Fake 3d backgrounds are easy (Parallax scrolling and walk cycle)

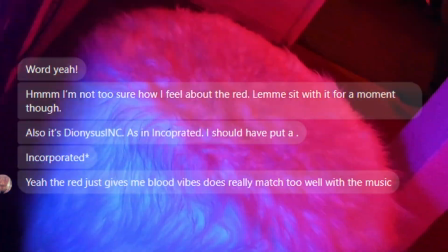So I have a love-hate relationship with making animation.
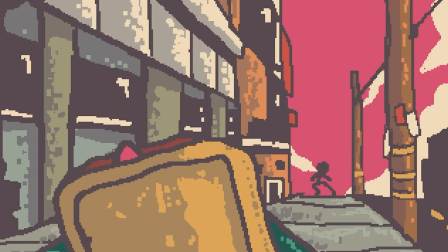On one hand, it's super exciting and satisfying when you see that finished product, but on the other hand, it takes freaking forever.
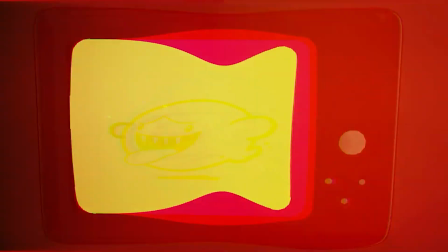Like, I'm talking about 6 months for a 2-minute video that just has a plain white background.
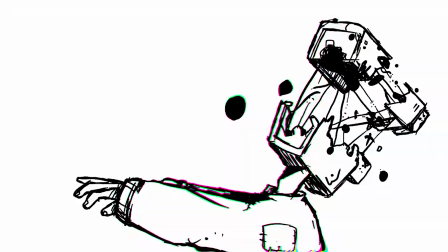Like, the amount of love, blood, and tears you put into a project is crazy.
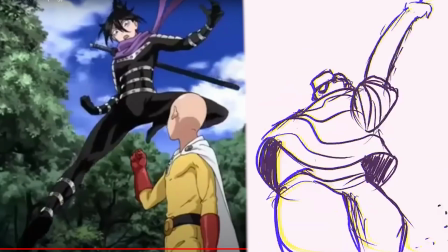Like, deadass, I spent 5 hours studying the One Punch Man nutsack shot and then recreating it.
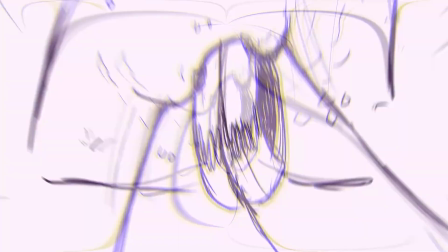The Fortnite boss, you want him, you want him.
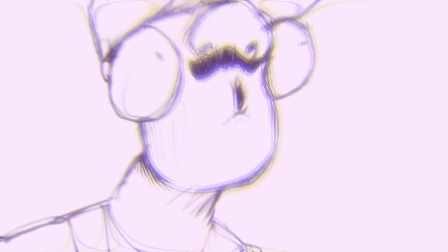Fortnite boss, you want him, sussy, sussy.
But today, we're just gonna make a nice and easy walk cycle. So I teamed up with Art of Amp 217 and he created this cool character sheet.
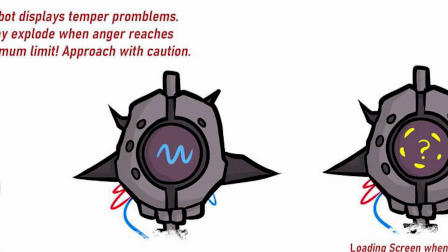He took my robot and drew it in a Very Odd Parent style, and it looks amazing.
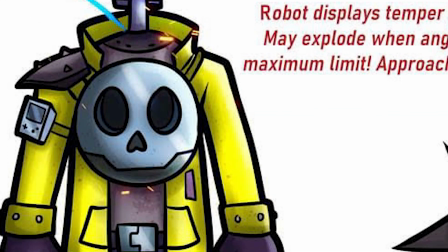What's even better is he took all my complicated designs and simplified it, so making an animation of it is going to be so much easier.
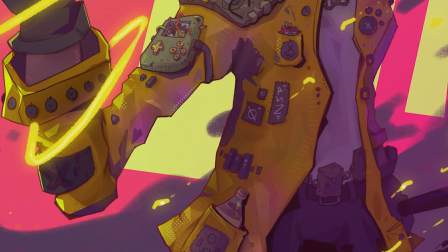I have this bad habit of adding a bunch of BS to designs, and what he did is he cut it down to the meat and potatoes, which is very important for animation.
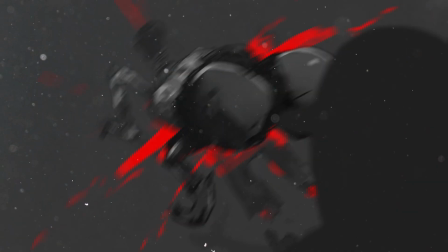Now there's 2 ways I can go about this. I can either do keyframe animation or I can do frame by frame.
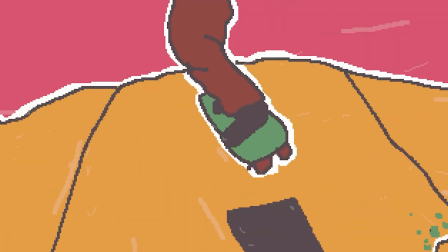For the running animation, I'm going to do frame by frame because it has a little bit more life to it.
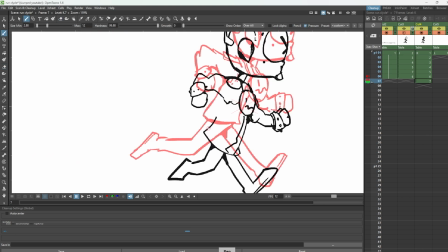Keyframe is good for panning shots, but for like complicated angles, I would recommend doing frame by frame.
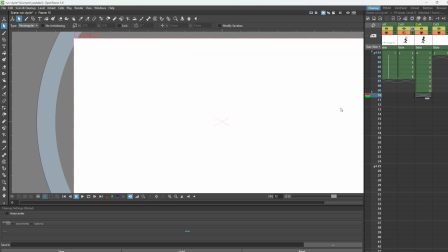Keyframe is good, but there's a lot of setup, and because I don't have a rig for this robot,
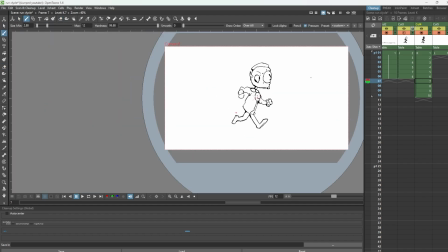it just might be more easy to do this frame by frame because it's a short project.
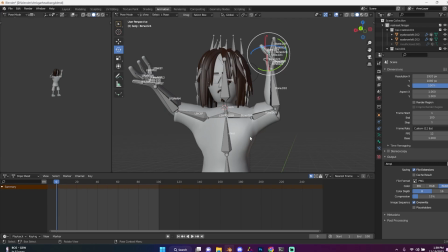If I have like a long form project, maybe look into getting a rig and it'll help you save some time in other areas.
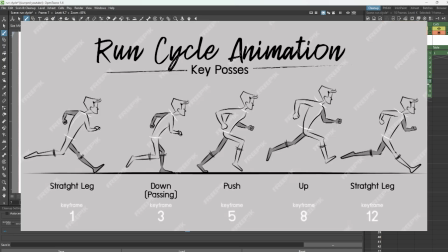The first thing I did was go on Google Images and looked up run cycle animation, because why reinvent the wheel twice?
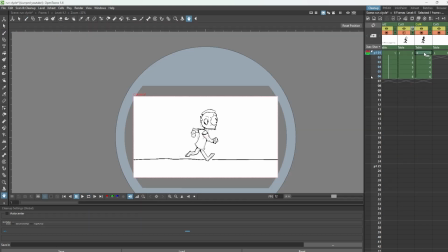When I first started animating, I thought the more frames the better, but that is completely wrong,
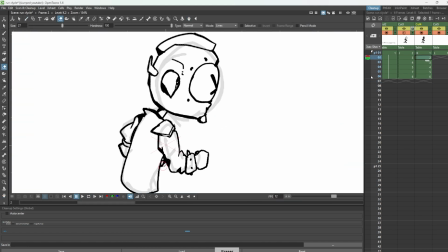and sometimes less is more, and the lack of frames is what adds impact to things.
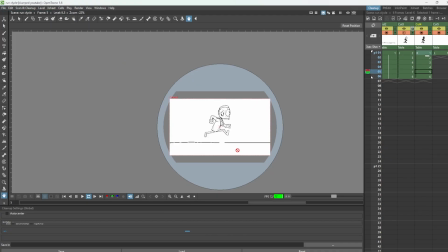So for this running cycle, I'm just gonna do 5-frame loop, and that should get me through most of this project.
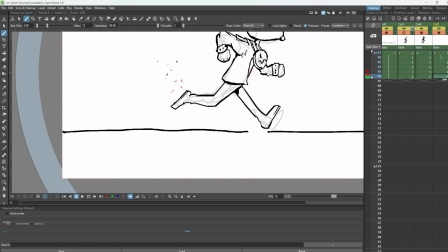I'm gonna use 12 frames per second because it's a good mix of smooth and choppy.
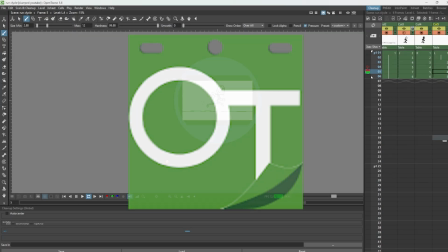For the drawing software, I use OpenToons because I can just draw on it and it has onion skinning.
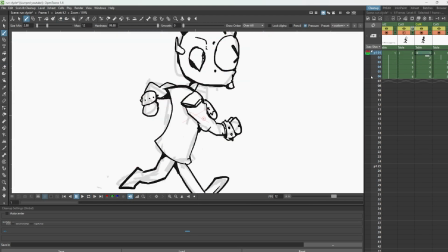So first you want to do the rough drawings so that you have a good sense of motion.
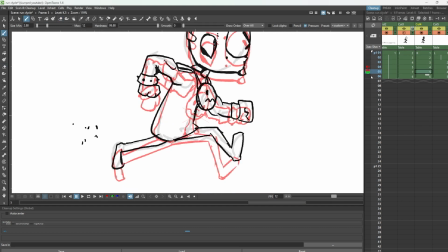And then once you're happy with how that motion plays out, then you can start getting into like better line work.
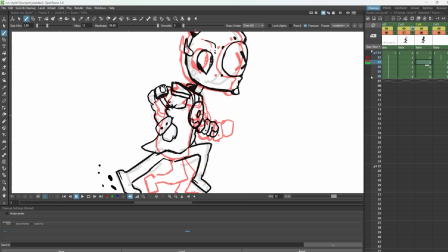So I'm pretty happy with how like the line work is and the motion. I'm gonna move it to Photoshop because OpenToons is good,
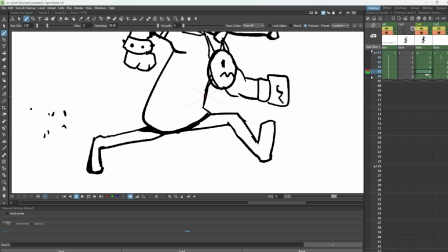but I've always had this problem where it takes an input randomly on the screen and it connects those 2 lines and it messes up my lines,
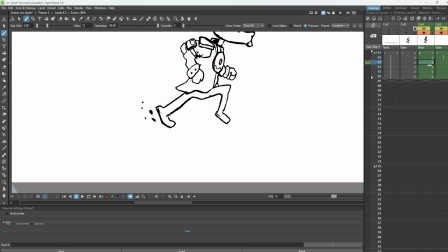and then I can't even undo it. I have to erase it manually, and it did this too many times and I was just over it. So I'm just gonna export all the frames and then send it to Photoshop.
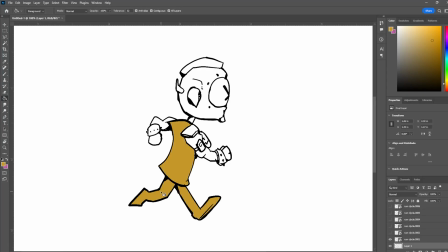I'm not gonna lie, this part it gets kind of ugly because it's not the most efficient way, but it kind of worked.
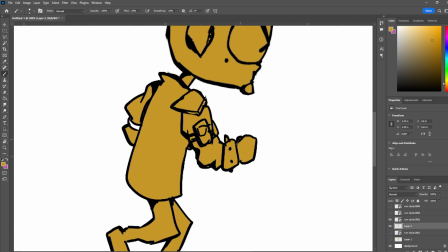So pretty much I exported each line work into its own layer, and then under that line work,
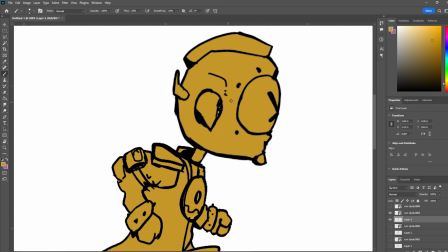that's where I did the flat, and then I kind of just did the shading all in one layer.
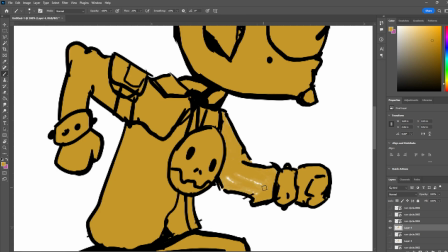Try to keep things simple when you're doing coloring, because whenever you add new things, your work grows exponentially,
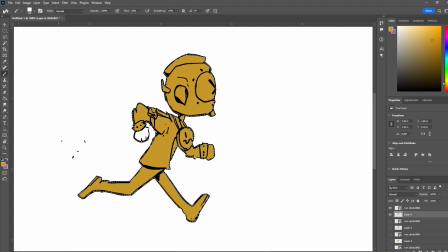because you're gonna be doing that same addition like 5 frames, and then let's say you want to add sparkles,
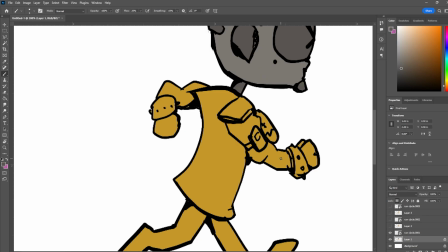you're gonna have to do that to 5 frames. You want to add a little bit of shading, you're gonna have to do that to all 5 frames, and it can expand a lot.
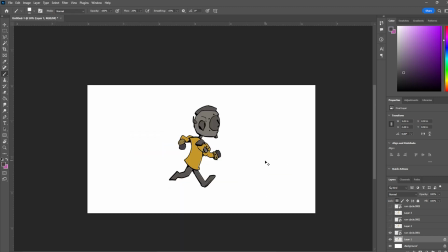So I'm pretty happy with the flat color. Add a tiny bit of highlights, and then I'm gonna add just a tiny bit of texture to this work.
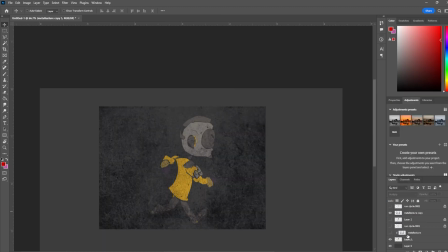Chowder does this thing where you have this like this texture just kind of overlaid.
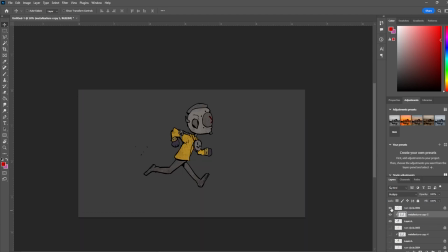I'm gonna do that with like a grunge texture, and it kind of makes it look a little bit less flat.
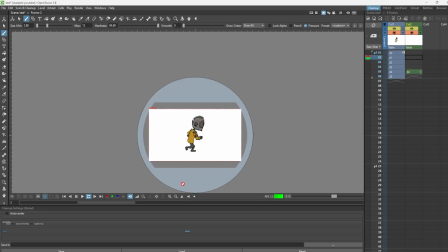So this all looks fine and dandy, but it's kind of boring. He's just running in a white void.
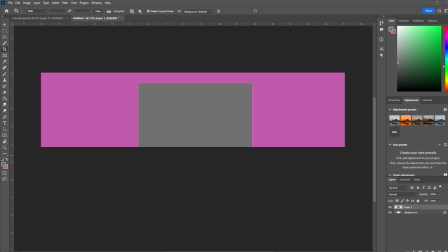So I'm gonna add a background to it, and I'm gonna animate the background using keyframes.
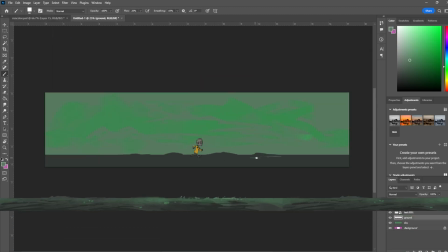And normally the easiest way is just to have like a loop and then make sure your left and right side matches each other so you don't do the seams.